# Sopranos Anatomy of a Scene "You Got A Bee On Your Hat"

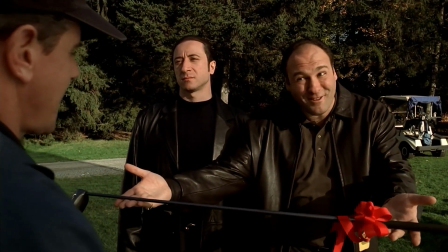[8:07]
Another thing about color that I find interesting is that when Tony offers him the golf club, notice that very bright red bow he put on it to emphasize the gift. What does red make us think of? There's that story of Adam and Eve's story with the red apple.
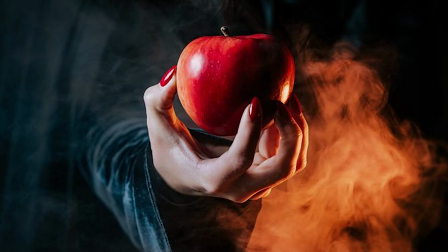[8:20]
It's temptation. There's a certain temptation in what they're doing here. You know, it's like, hey, accept this gift from the mafia guys. If you do, you owe us something, you know? It's like a Faustian bargain he's making with them if he takes that club. So the red symbolizes the temptation and the danger from the offer they're offering. Another little power move Tony does here that I think is pretty funny is that towards the middle of the scene when Kennedy's golfing buddies who are a little bit out there, they call out and say, hey, what's going on?
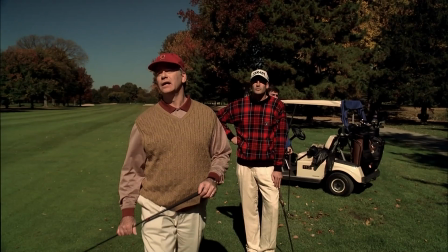[8:51]
Tony answers for him. Like a child at a restaurant, you order for them or something. Tony's just putting this guy in his place. So speaking of the blocking and the character movements, after he takes the golf club and Tony and Furio start to get serious with their threats,
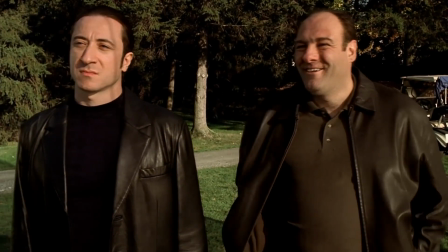[9:06]
what they're here to do, they start walking towards him. And you know how I mentioned Kennedy has nowhere to go?
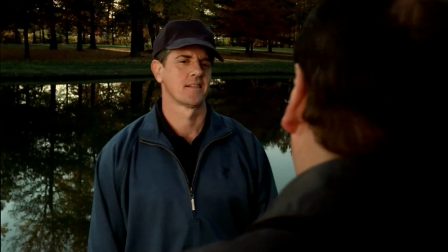[9:12]
He's feeling closed in. He doesn't go to his left or his right. He just starts walking backwards. He wants to keep his distance, but he can't go too far because there's the water.
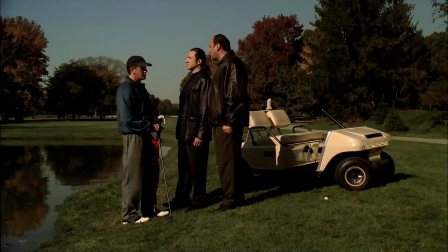[9:20]
And this shot here really emphasizes the height power dynamic, how they're higher on the hill than he is.
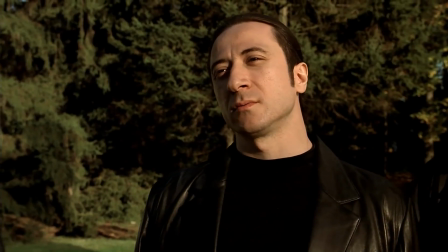[9:27]
Look how small he looks here. That's crazy. The shot of Furio here is done from a downward angle, kind of makes him look a little scarier, bigger, more intimidating.
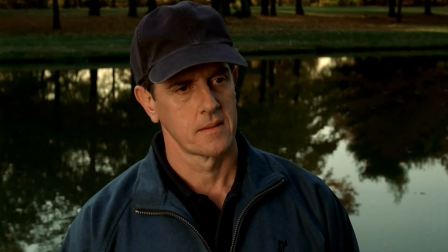[9:35]
And then the very next shot of Dr. Kennedy is done from an upward angle, making him seem smaller.
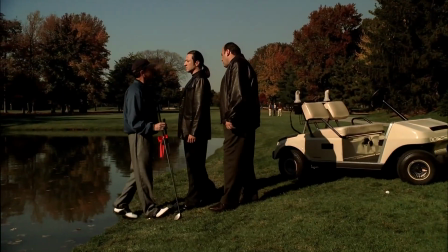[9:40]
So the threats start to get more serious. Tony and Furio take another few steps. Kennedy has nowhere to go.
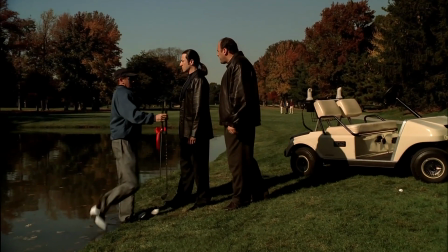[9:45]
Now he's really stuck. Doesn't want to ruin his nice outfit and go farther into the lake, so he steps in. He goes, oh crap, I got my shoe wet. What have I gotten myself into? And then to humiliate him even farther, Furio does his classic line here. You gotta be on your hat. After he gets his hat whacked off, look at the facial expression and angle that Dr. Kennedy is looking at.
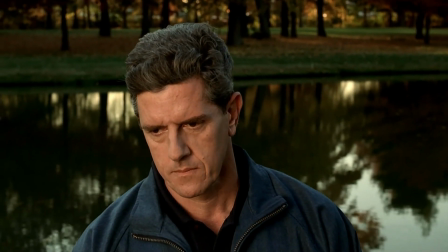[10:06]
He's looking down and away from Tony and Furio. He's not even looking at them. He's scared. He's confused. And then before the scene ends, Tony does one last power move. Dr. Kennedy is trying to make a voice memo or phone call or whatever.
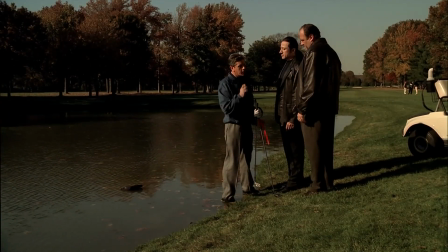[10:17]
What is that? Is that a pager or a recorder or a cell phone? I can't really tell because he's holding it kind of tight in his hand.
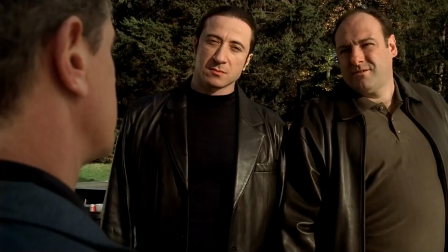[10:22]
Either way, whatever he's doing, Tony just whacks that device right out of his hand into the water. Just gives him a taste of what these people are capable of if he doesn't follow their request.
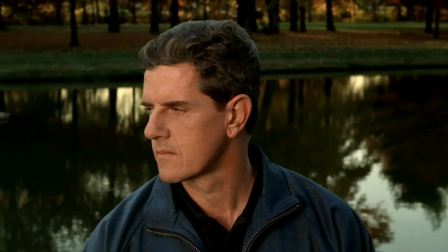[10:32]
Does he seem happy about this? No. Look at his face as they drive away. He probably regrets taking Junior as a patient right now. So let's just take the very last shot in the scene. Tony and Furio get back into the golf cart, nice and clean.
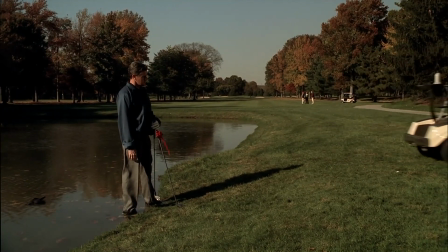[10:45]
They're cool. They got what they wanted. They drive away. Dr. Kennedy is off to the left.
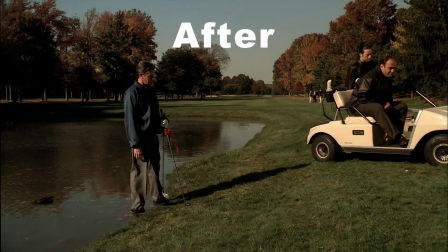[10:50]
He's even farther down the hill than when he started. His hat's in the water. His phone or whatever that was is in the water. He's looking miserable. He's mostly in shadow there. I think it's interesting that even if you watch the scene without any of the audio, I mean, you're going to miss some great Furio lines, but you're going to get all the information that they're trying to cover in this scene just on the acting, the way it's filmed, and the way the characters are positioned in relation to the camera. I really think this stuff is kind of fascinating where you try and get as much visual information you can from what you're looking at, even without any of the sound. That's just a sign of good cinematography, good acting, and good blocking and direction of the characters and actors. Compared to the earlier one I showed of the scene where Jackie Jr. gets shot, something just seems awkward about that. It just didn't seem to flow very well. This scene is filmed, acted, and blocked very well. So next time you're watching your favorite movie or TV show, pay attention to this kind of stuff because it will enrich the viewing experience for you. You'll get more out of it when you start to really, really pay attention to the colors of everything and how the actors are positioned, how they move about the frame. Love that kind of stuff. I think it's really awesome. That's all for me today. Just want to make a quick little bonus video. If you stuck around to this point, thank you very much. I appreciate it as always, and I will see you next time. Goodbye.